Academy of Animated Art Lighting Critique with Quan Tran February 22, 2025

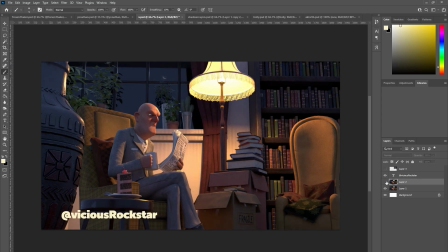Even though the key to fill ratio is not contrasty, it's a very sharp blend into that. And usually in lighting, when we do that, we want to express, I guess, more
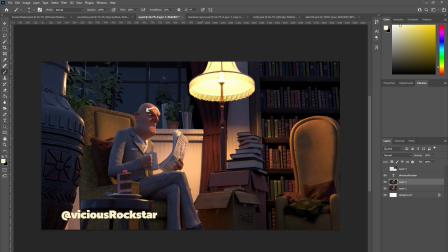aggressive emotions, like you say, like anger and being upset or being afraid. And his expression too is very kind of indignant or angry.
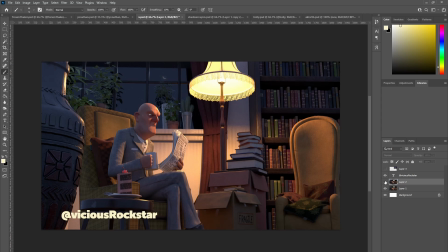So the lighting, in that context, I think the lighting is working really well in, I guess, amplifying or conveying that emotion. So I think that's working really well.
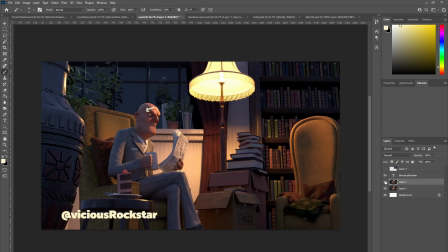I do feel that overall, even after the comp, that perhaps we could
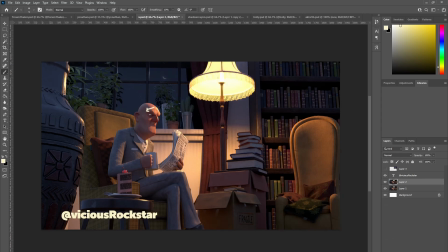go a little bit darker.
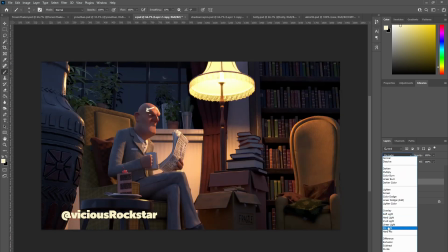Just
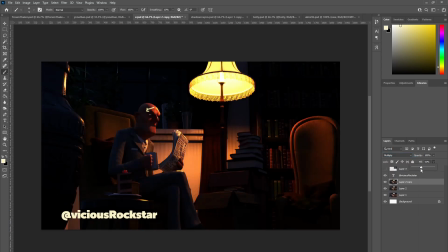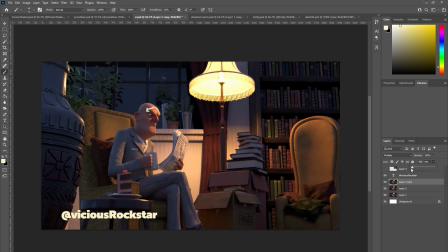so just a tad, just a little bit darker in the shadows, just to bring a little bit more focus on
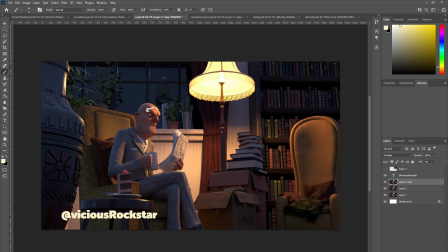this guy's face.
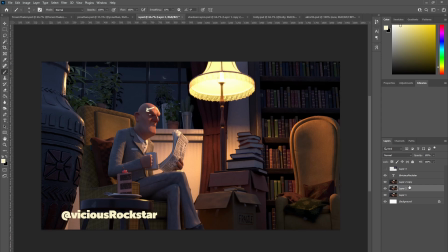Just touch more.
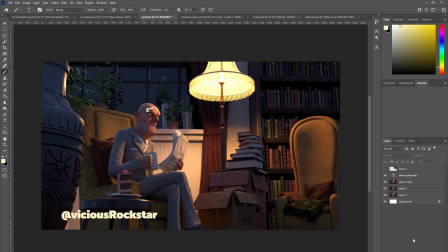Yeah, see how you go with maybe bringing down the darks a little bit more, just to increase that key to fill ratio a little bit more.
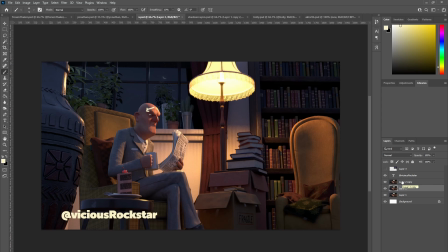But I think otherwise it's looking pretty good.
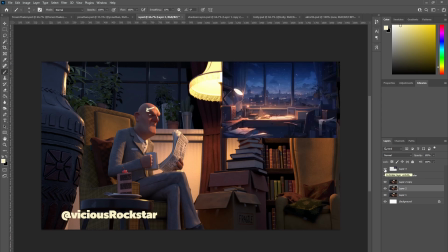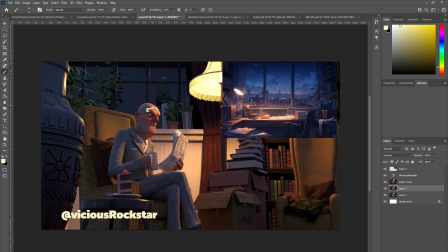So would this be the reference that you're talking about? Yeah. Maybe it's the camera angle, but we're losing some of that
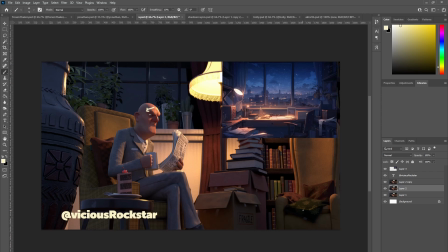that blue ambient light spilling through the window there.
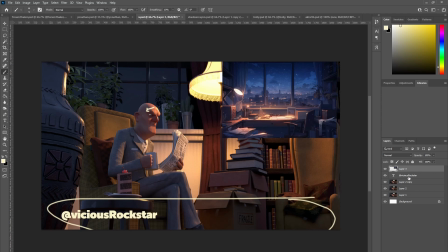Okay. And it may just be because of the camera angle that the camera's so low that you're not picking up any of the blues. But maybe check that, see how you go. All right.
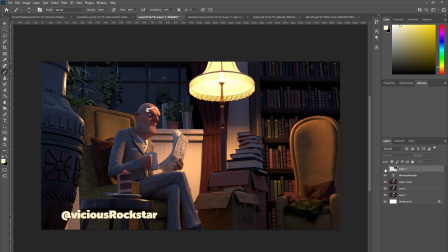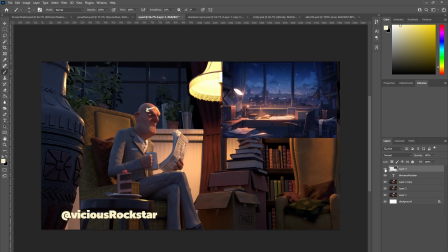Yeah, but otherwise looking good.